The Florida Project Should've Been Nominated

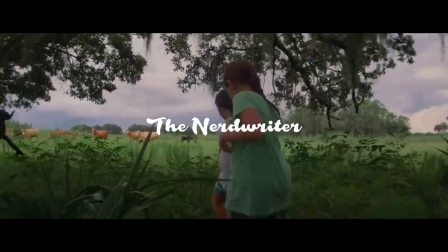[0:02]
You know, I don't really get upset about Oscar snubs anymore, because, I mean,
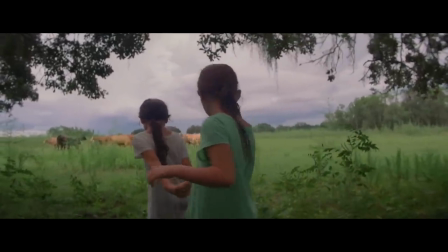[0:08]
it's the Oscars, but I was a little sad to hear that Sean Baker's The Florida Project didn't make the cut for Best Picture this year.
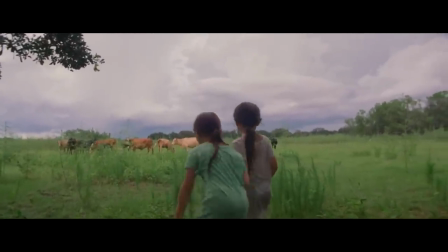[0:15]
Because I think when it comes to the Academy Awards, the nominations really matter more than who the eventual winner is.
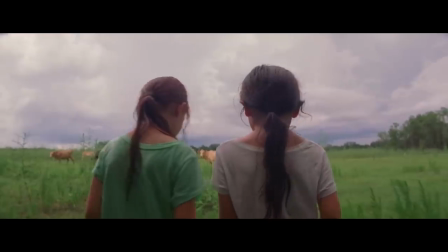[0:22]
It's always silly to pick the best anything when it comes to art, but with the nominations,
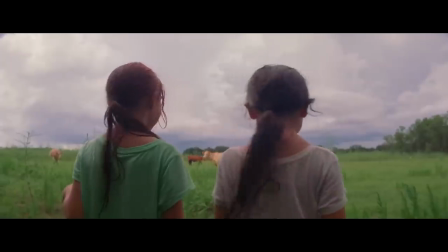[0:27]
at least the 7,000 members of the Academy get a chance to highlight a field of diverse,
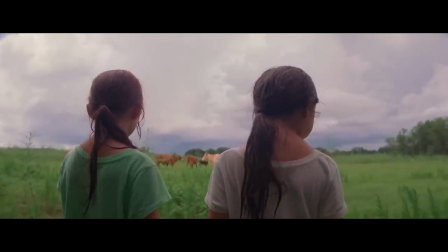[0:33]
transformative films.
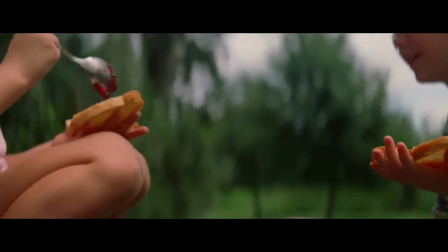[0:37]
If the Oscars won't highlight The Florida Project, then I'm happy to, because it's without a doubt one of the best films of 2017.
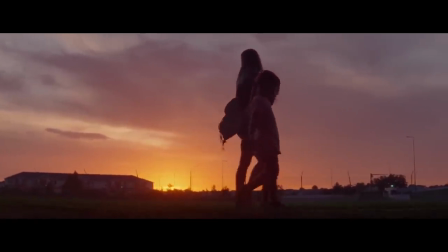[0:44]
And watching it, for me, was one of those transporting experiences that I only get a few times a year, if at all.
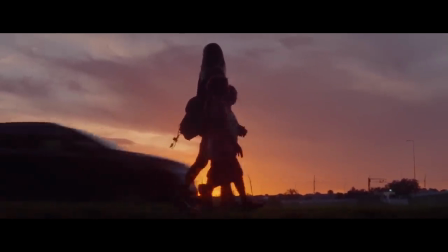[0:51]
The story is about a group of kids and their parents who live in a budget motel outside of Disney World in Florida.
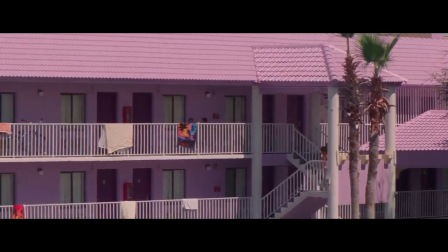[0:58]
The people who live in this community are on the economic margins, not quite homeless, but not quite able to keep a permanent roof over their heads either.
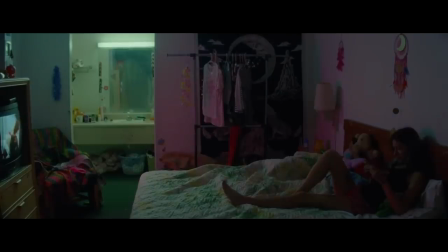[1:06]
The struggles of living in this kind of poverty give the film an undertone of sadness,
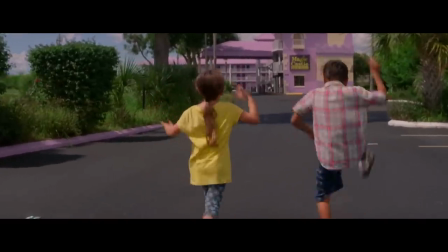[1:10]
but the genius of The Florida Project is that it tells its story from the perspective of the children,
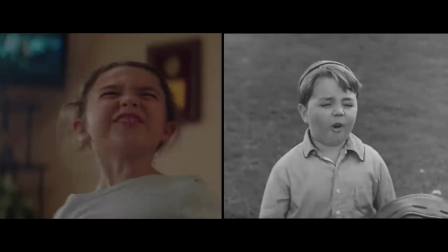[1:15]
who can't help but see their world as a playground. Baker is pulling heavily from Hal Roach's Little Rascals,
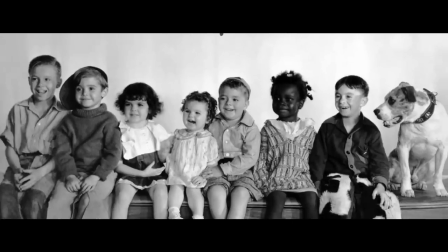[1:22]
a classic series of comedy short films from the 20s and 30s that was groundbreaking in the way that it showed kids as,
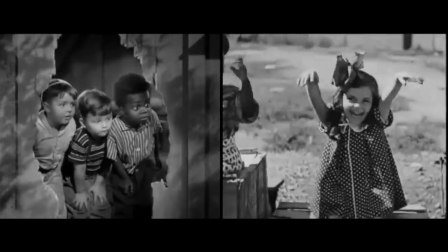[1:29]
well, kids trying to capture the nuances of their behavior and energy in a naturalistic way.
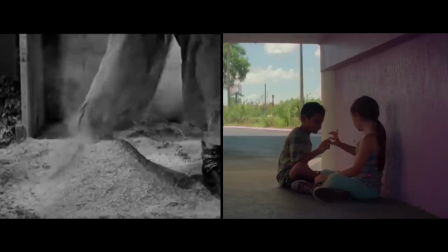[1:35]
Like The Florida Project, Rascals was set against economic hardship, the Great Depression. These kids too were growing up in poverty, but the focus was never on that.
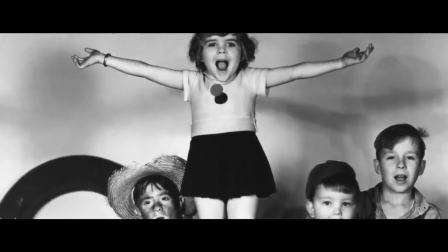[1:43]
It was on the scrappy optimism of childhood.
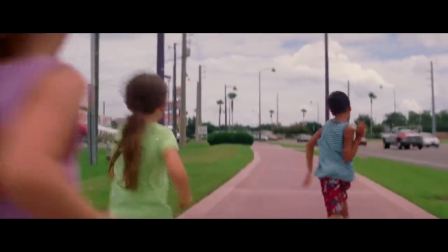[1:46]
Now, The Florida Project has deeper ambitions than Rascals, but that optimism, the brightness of this point of view, is everything.
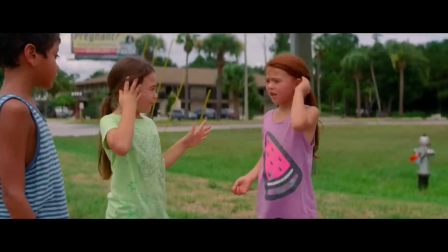[1:54]
It keeps the subject matter from being too overwhelming, something that can shut down our ability to empathize and sympathize.
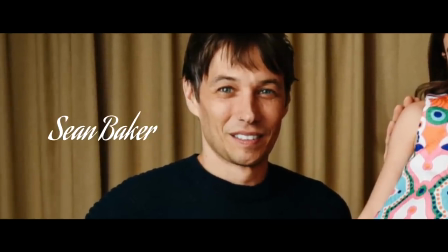[2:00]
Sean Baker, I think, understands something really critical about storytelling, that we don't absorb things by looking directly at them.
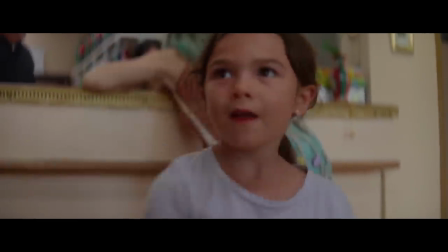[2:08]
Often we see more clearly through indirect means.
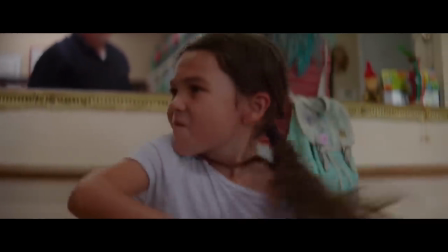[2:11]
There's a lot that Baker and co-writer Chris Bergosh want to say about the hidden homeless in America, but they don't just come right out and say it, or show it.
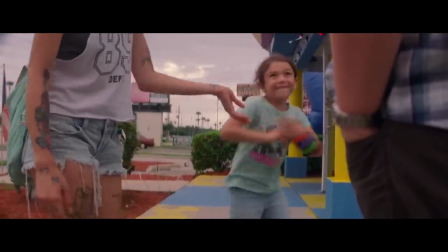[2:19]
The reality of these troubled lives exists in the peripheral vision of a child's day.
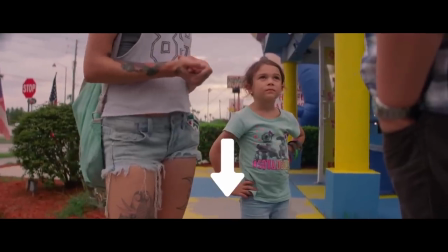[2:24]
Baker and a cinematographer Alexis Zabe keep the camera low. Parents are often framed peanut-style, just a bunch of legs.
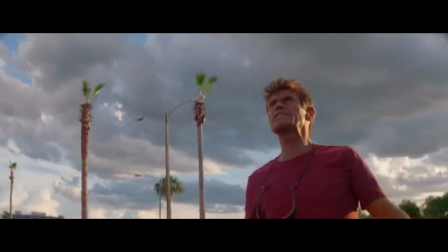[2:31]
Even when the kids aren't around, they favor low angles, so that adults tower over the frames.
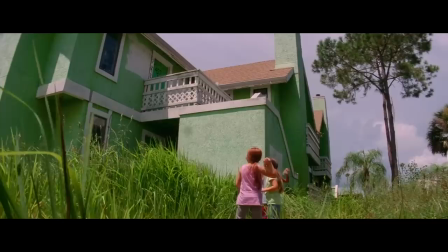[2:36]
And through the course of the film, you remember what it's like to see the world from such a low angle.
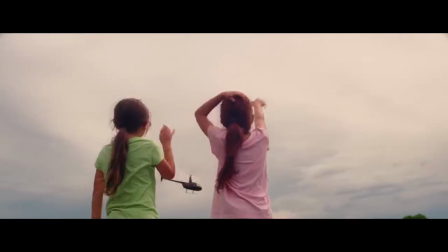[2:41]
You remember how big everything seemed, and how much sky there actually is.
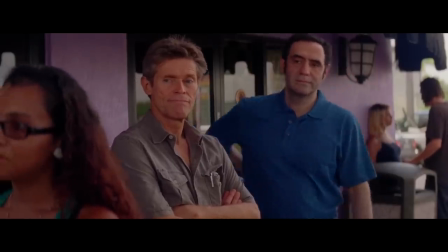[2:49]
Carefully building this perspective pays off in a scene like this, where you have a key piece of information about these people's lives,
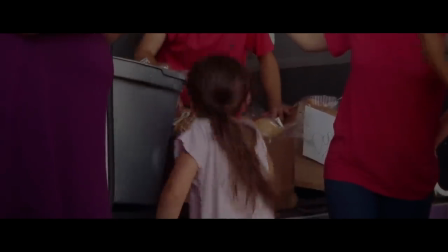[2:56]
which is that they struggle so much to make their bills that they need the assistance of a local church food bank.
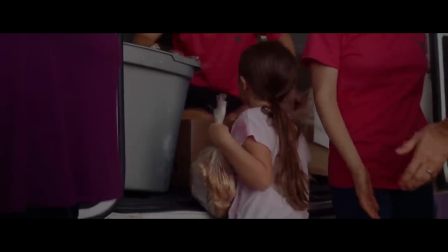[3:02]
Baker plays this scene again from young Mooney's perspective, and we have to piece together what's really happening here.
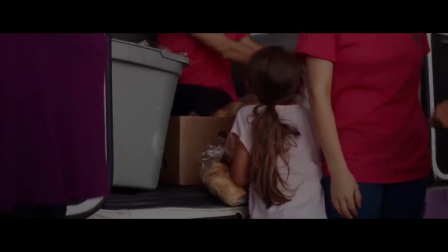[3:08]
He doesn't want to show us the food assistance itself. He wants to show us how normal something like that is to Mooney.
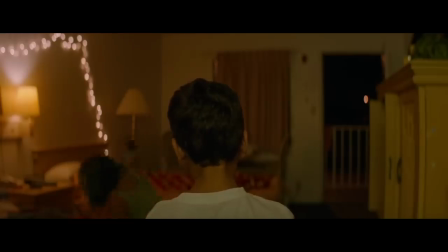[3:16]
That's the devastating thing. In fact, all of the film's most crushing moments are played from the perspective of kids.
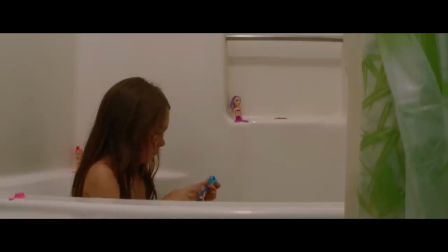[3:22]
When Mooney's mother starts prostituting herself to make rent, this is the way that the Florida Project shows us.
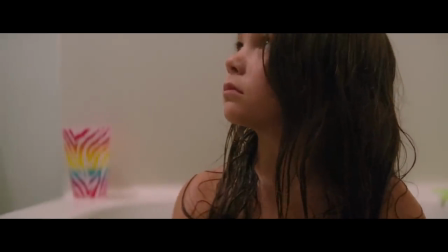[3:28] Oh, hey, there's a kid in here. I told you to move off limits. This is...
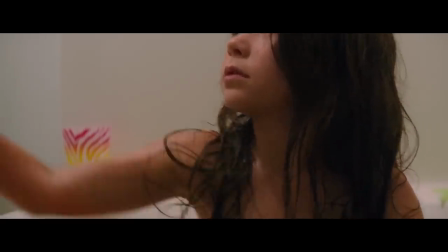[3:34] Out. There's a fucking kid in here. Out.
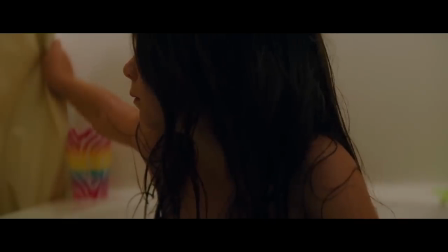[3:41]
This is how the film talks to us. Something is always seen through something else.
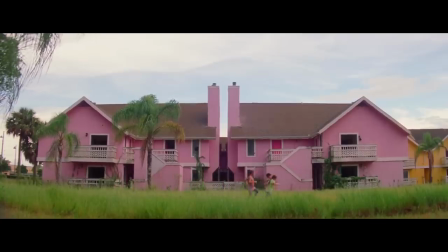[3:45]
The decaying edge lands outside Disney World are seen through the colorful imagination of an adventurous kid.
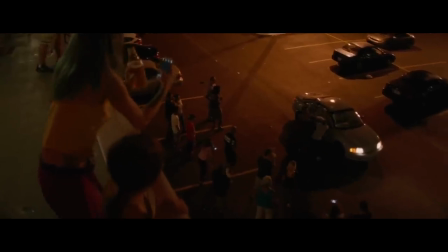[3:51]
The promise of Disney World is seen through the poverty that surrounds it.
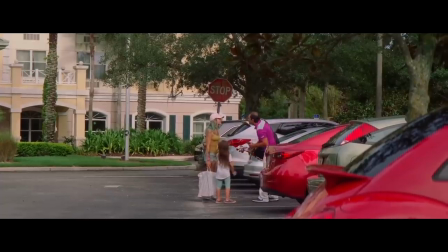[3:55]
The pain of living without work is seen through the kindness of neighbors and strangers and motel managers.
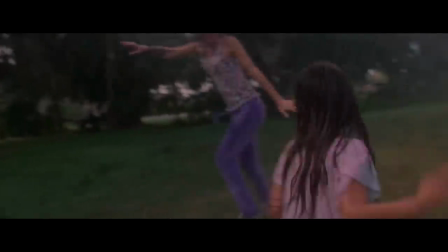[4:02]
And Mooney and her mother, Hailey, the film's two main characters, are seen through each other.
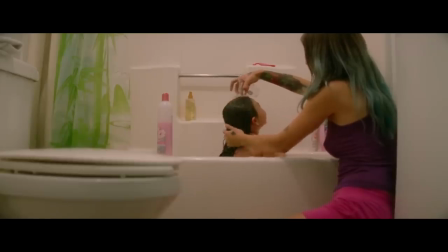[4:07]
In some ways, Hayley is a loving, caring mother.